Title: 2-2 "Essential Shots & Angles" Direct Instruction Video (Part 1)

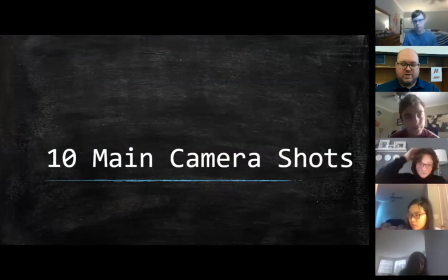8:08 Okay, your job while we're doing this is to complete the information blanks at the bottom, okay, that talk about how it was created and also what its purpose is in order to have that information when you're going to be working on your first project,
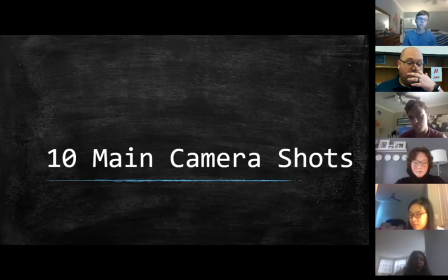8:25 okay? Now, each of the examples that I'm going to show you guys that are on here, these are all from major motion pictures. They might not be from ones that you might know, but we're going to try and broaden your horizons with that as well. Okay, so let's go ahead and we're going to look at our first one right here, and this is called an establishing shot.
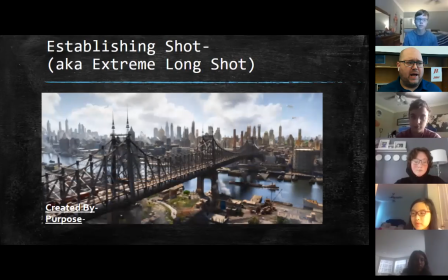8:46 Now, an establishing shot is also known as an extreme long shot. Why do you think it's called an extreme long shot? Allison, why is it called an extreme long shot, do you think?
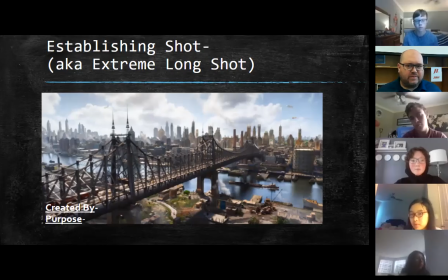8:59 Probably because it has like a bunch of things in it, and it's like over like a bunch of land and like stuff. I don't know. Well, look at the title. It's extremely long, right? So why do you think they call it an extreme long?
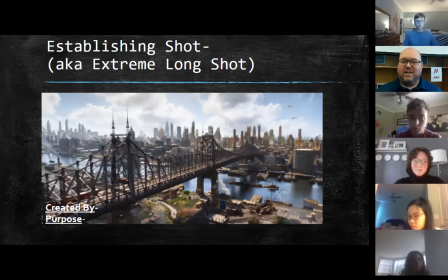9:14 Because it's shot from an extremely long distance. It's not, a lot of these names and titles, guys, are going to be obvious into why this is done. Okay? So it's created by, and you're going to use this right here as our first example, it's created by filming from an extreme distance.
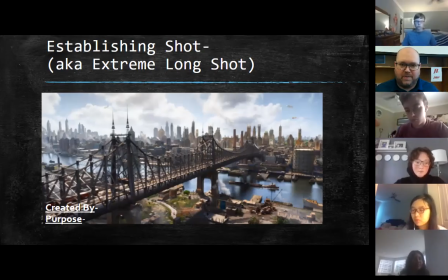9:32 And this is usually going to be, and in parentheses, you can put that in there, that it's usually an aerial shot. So you can tell that this shot here was used by some form of aerial photography.
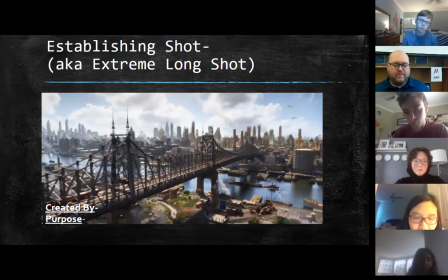9:43 Okay. Now the film clip that you see in this picture, this is from the movie The Great Gatsby, starring Leonardo DiCaprio. By looking at the movie, or by looking at this here shot, or what its purpose is, we can establish, just by looking at the clues and what we're seeing in it, we can establish
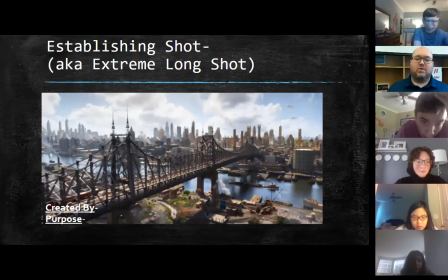10:03 the general time frame or the general setting. Okay, that's what this purpose is. That's what this shot's purpose is to establish the general setting. So that's the general time period and the general location.
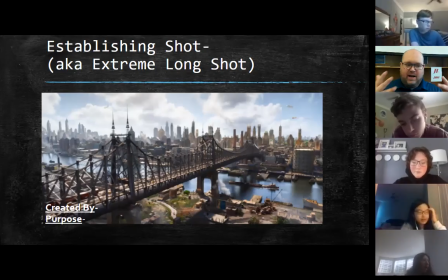10:21 By looking at the image, and you guys might not have as much background knowledge as I do to go with this, but if you look at this image, I can tell that this is by the types of the buildings that are up,
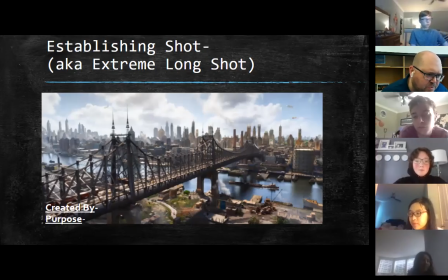10:36 as well as the style of the bridge, as well as the type of cars that I'm seeing in it. I can tell you that this is going to be this is right around the late 1920s, early 1930s. Okay. I can also tell by looking at the skyline that this is the 1920s, 1930s New York City.
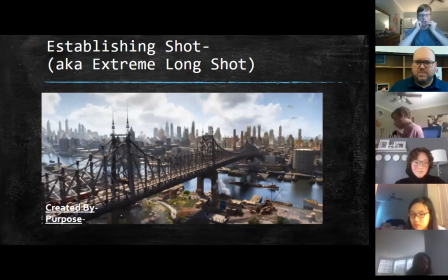10:55 So even though it doesn't come right out and tell you that this movie or this scene will take place in the late 1920s, early 1930s New York City, by looking at the information that's in there, looking at the information that the photograph or the video is showing, I can gain that information.
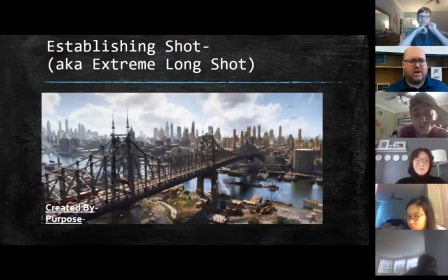11:13 So the purpose of the establishing shot or the long shot, extreme long shot, is to establish a general understanding or a basic understanding of the scene's setting. So where it says purpose, that's what I want you to have. It establishes a basic understanding of a scene setting.
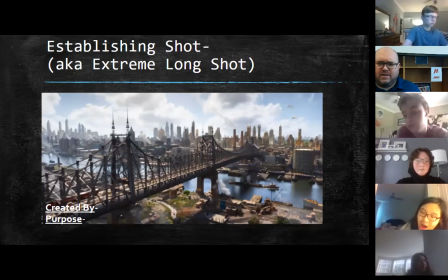11:32 These are things that you have to type into the blanks, okay? And you're going to have to complete and turn in. Now, as we move closer, and this is just a general rule of thumb, as the camera moves closer to the subject,
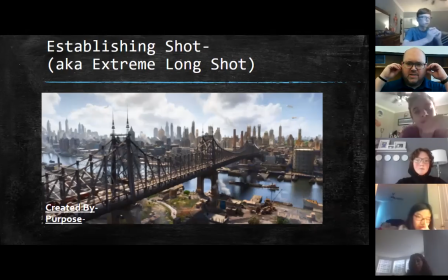11:49 and the subject can be anything, but whatever the shot's main character is or main subject is, as the camera moves closer to it, we're providing more information and more detail to our viewers, okay? So here we have the establishing shot where we're about as far back away from our subject as we can possibly get.
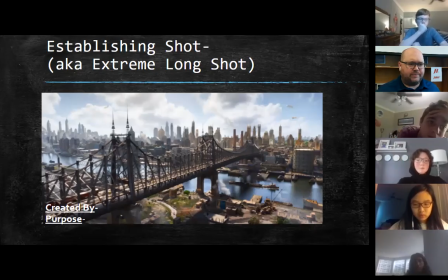12:09 In this next shot, we're going to move a little bit closer.